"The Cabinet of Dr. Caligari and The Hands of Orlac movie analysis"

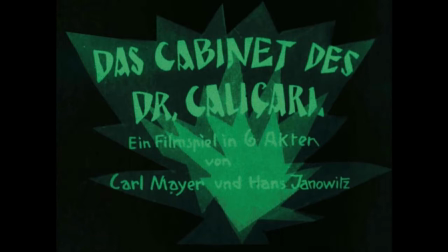[0:24]
Hello, everybody, and welcome back to Simon's Movie Analysis. Today, we'll be analyzing two movies, both movies directed by Robert Wiene, and are called The Cabinet of Dr. Caligari and The Hands of Orlac.
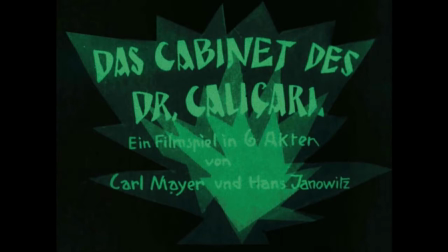[0:44]
First, we will be analyzing The Cabinet of Dr. Caligari. The film was the first film released in the German Expressionist movie. It was made by Robert Wiene and released in Germany on 26th of February 1920.
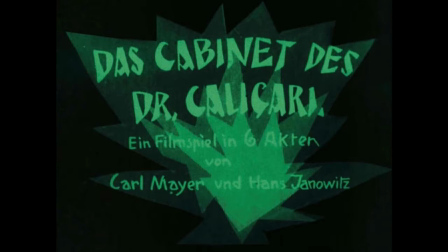[1:01]
It has a non-linear narrative, and the film went around the guidelines by using shadows. Its real title is Das Kabinett des Dr. Caligari.
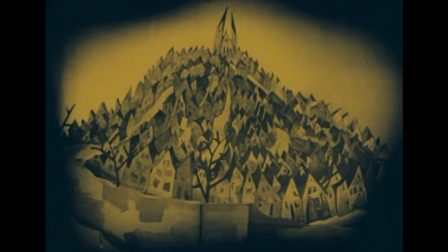[1:15]
German skills. The first image shown is the image of a background. It uses surreal and hand-drawn images, and this particular background implies that the characters are living in a world with different rules, and it shows the oppression of the German regime, based on German Expressionism.
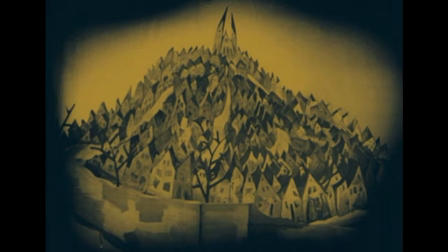[1:35]
The houses are at the bottom of the hill with a castle on top, demonstrating the oppression of the common folk to those in charge.
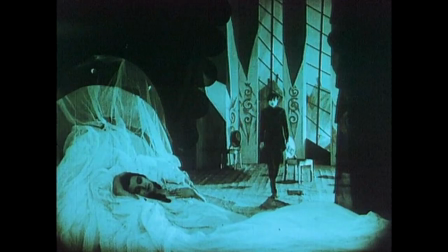[1:43]
The next image in the movie has very dry camera angles. Shots are long and drawn out, and almost stationary. In this still image, dramatic irony used, the audience are aware she is about to be murdered, yet can do nothing about it.
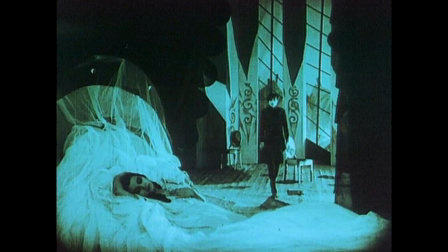[2:01]
Even though, and yes, this used to happen, audience would shout in the cinema at the screen to warn the actors, as it was a film, it wasn't live action,
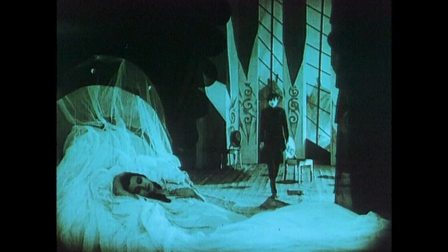[2:14]
the audience didn't really affect what was about to happen. The next image has one of the greatest transitions,
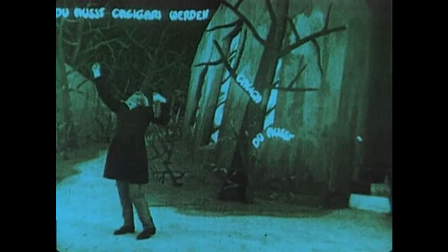[2:23]
as it transitions into a flashback of Dr. Caligari's. And this still, it shows us a mix between what's happening in the real world and also special effects that happen in the post-production.
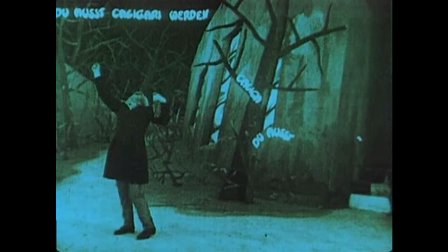[2:37]
This is mainly through innovative editing. When a dramatic scene appeared, instead of seeing one clip, Robert Wiene had the idea to show short series of clips all happening at the same time,
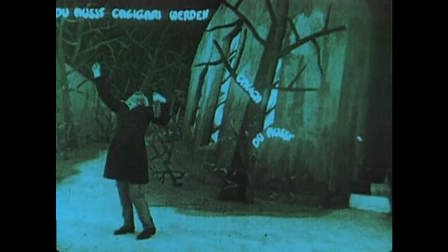[2:52]
and this used to build up suspense and create a tone of drama and fear.
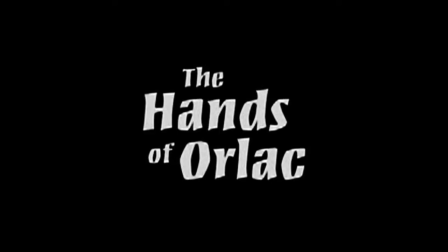The next movie is The Hands of Orlac. The Hands of Orlac, another movie directed by Robert Wiene, has a more naturalistic approach compared to the warped visuals in Dr. Caligari.
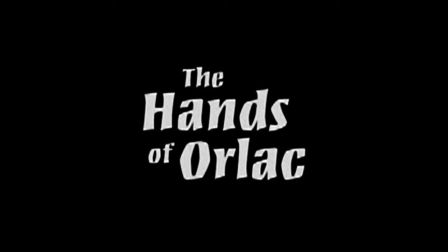[3:23]
This film uses sparse sets and simple location shots, making it naturalistic, making it more lifelike and real. This was a big film movement, as it was the first film to introduce the idea of being possessed,
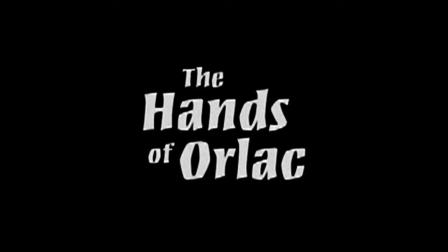[3:42]
which I guess wasn't that difficult at the time, as there weren't very many movies out there. So yeah. Moving on. The first shot of the movie is a shot of
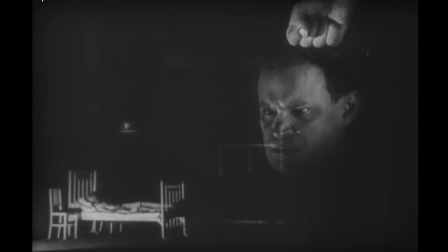[3:57]
Paul as he is about to go through the operation to change his hands. The film incorporates some aspects of the Expressionist movement through the use of double exposure. This heightens Paul's fears about his operation and
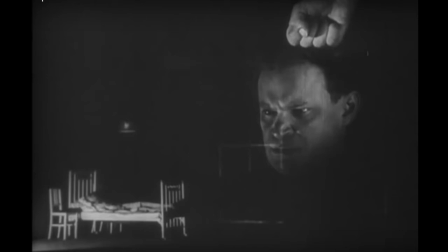[4:14]
show this to the audience through the double exposure.
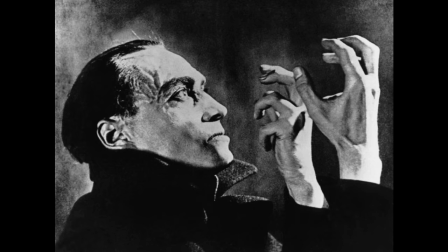[4:20]
The next image demonstrates that the central conflict is internal, between the character of Paul and his hands of a murderer, Orlac.